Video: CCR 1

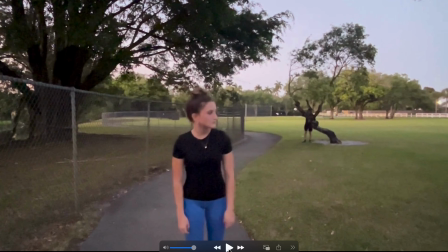[4:19]
Our film opening includes many easy-to-recognize horror stereotypes. Starting with our antagonist, he's more of a mysterious man. He's in dark clothing and sunglasses. He's stalking this girl who's working out. This is often seen in horror movies, as there's always a mysterious man, dark clothing, often unknown.
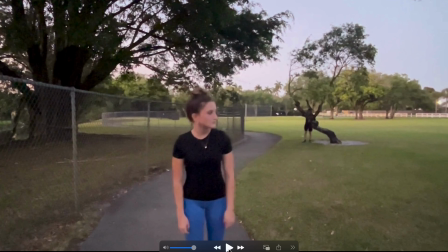[4:38]
The girl fits more of the victim character. She's unaware, she ignores her instincts, she doesn't really know what's happening with her surroundings. And then the setting is very isolated, which adds to the vulnerability and the fear. All of these conventions are used to clearly signal the horror genre, And when he's behind the tree stalking her,
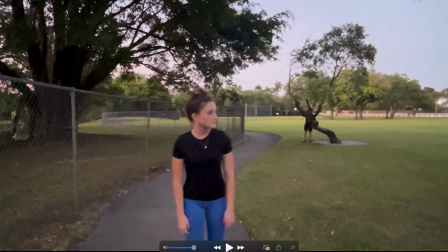[4:57]
we can sort of see that like she realizes that maybe something's off, however she ignores it. We used low lighting, desaturated or muted color tones. Besides her leggings, we wanted her to stand out. We used eerie music to reinforce the horror genre.
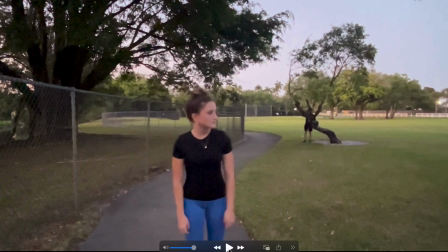[5:13]
And symbolically, the stalker's appearance follows classic movie stereotypes like the hidden eyes and the sunglasses in the beginning. And we also used many technical aspects like quick cuts, POV angles, and fades to create unease throughout the film opening.
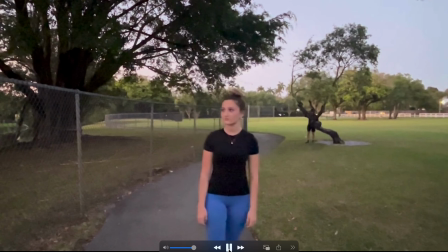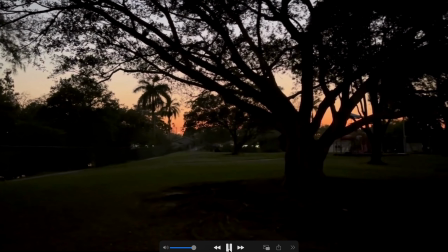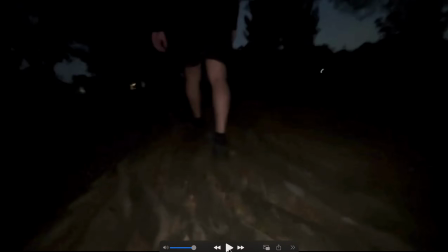[5:40]
This is a low angle we intentionally used to sort of categorize his feet and show power. We use this to show that he's walking towards her without necessarily revealing his identity quite yet. We wanted to keep this for later in the film. That's something that wouldn't be introduced in the opening.
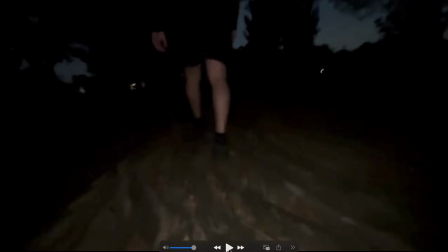[5:57]
It also shows that he has all of this power since she doesn't necessarily know that he's there, and he's walking towards her and we don't know what he's going to do.
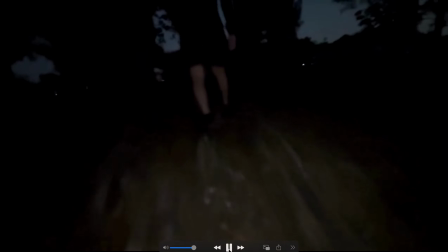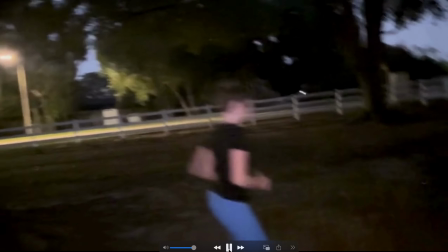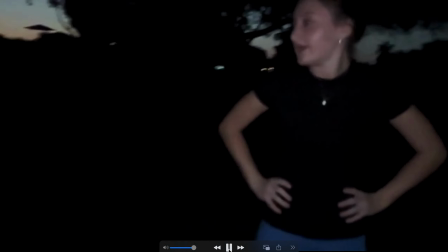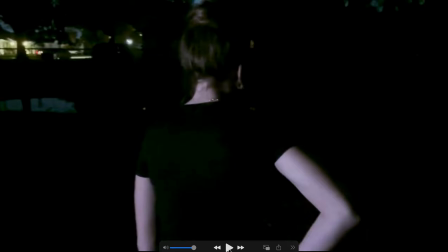[6:24]
We used a point of view shot when he's walking behind her before he puts the chemicals on her face to show what he saw and from his perspective what was happening.
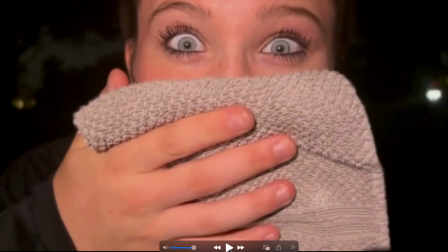[6:38]
We intentionally included the shots of her eyes flashing after the cloth is placed over her face. We did this to show the pure shock that the victim was in and just how scared that she might have been. The weapon, in a sense, that the antagonist used was a gray cloth.
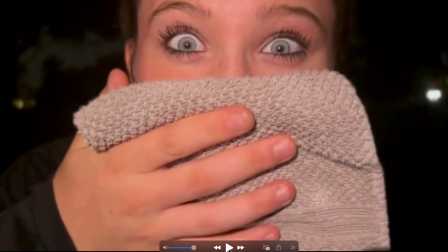[6:57]
This gray cloth was our prop, and it contained chemicals on it that would put the protagonist unconscious. That way that the antagonist could gain control of her and bring her back to the car.
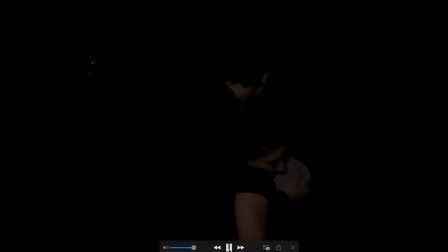We decided to add our protagonist point of view shot of what was happening. She's going in and out of consciousness at this point, and she sees snippets of her feet,
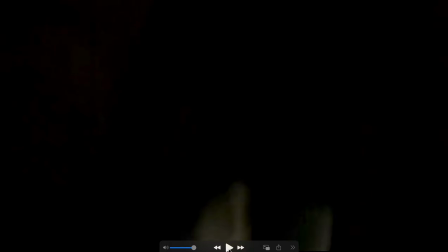[7:24]
of the surroundings, which is why it's so choppy, because her actual vision was choppy. It was her eyes were closing, and they were going in and out. This contributes to the film by showing the point of view that she had when she was getting dragged to the car.
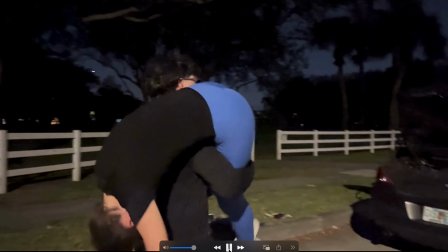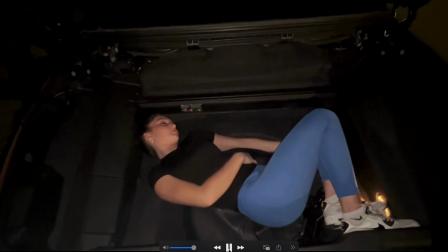[7:47] Wanna play a game?
The opening clip ends with the phrase, "wanna play a game," which is said by the antagonist character to the protagonist character once he puts her in the trunk. This basically shows that the film is not ending here but is going to continue and maybe in a different location. Wanna Play a Game is meant to be a play on a psychological effect and a psychological horror film, more than just a typical kidnapping.
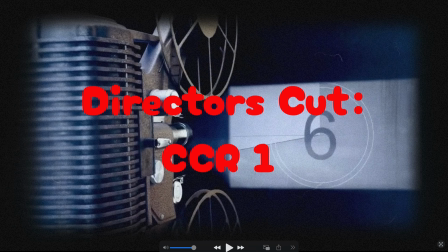[8:16]
The background music we chose is called Dark Forest. It's from a royalty-free music website, and we chose it because of the eerie, suspenseful tunes that it helps to build the tension that we want.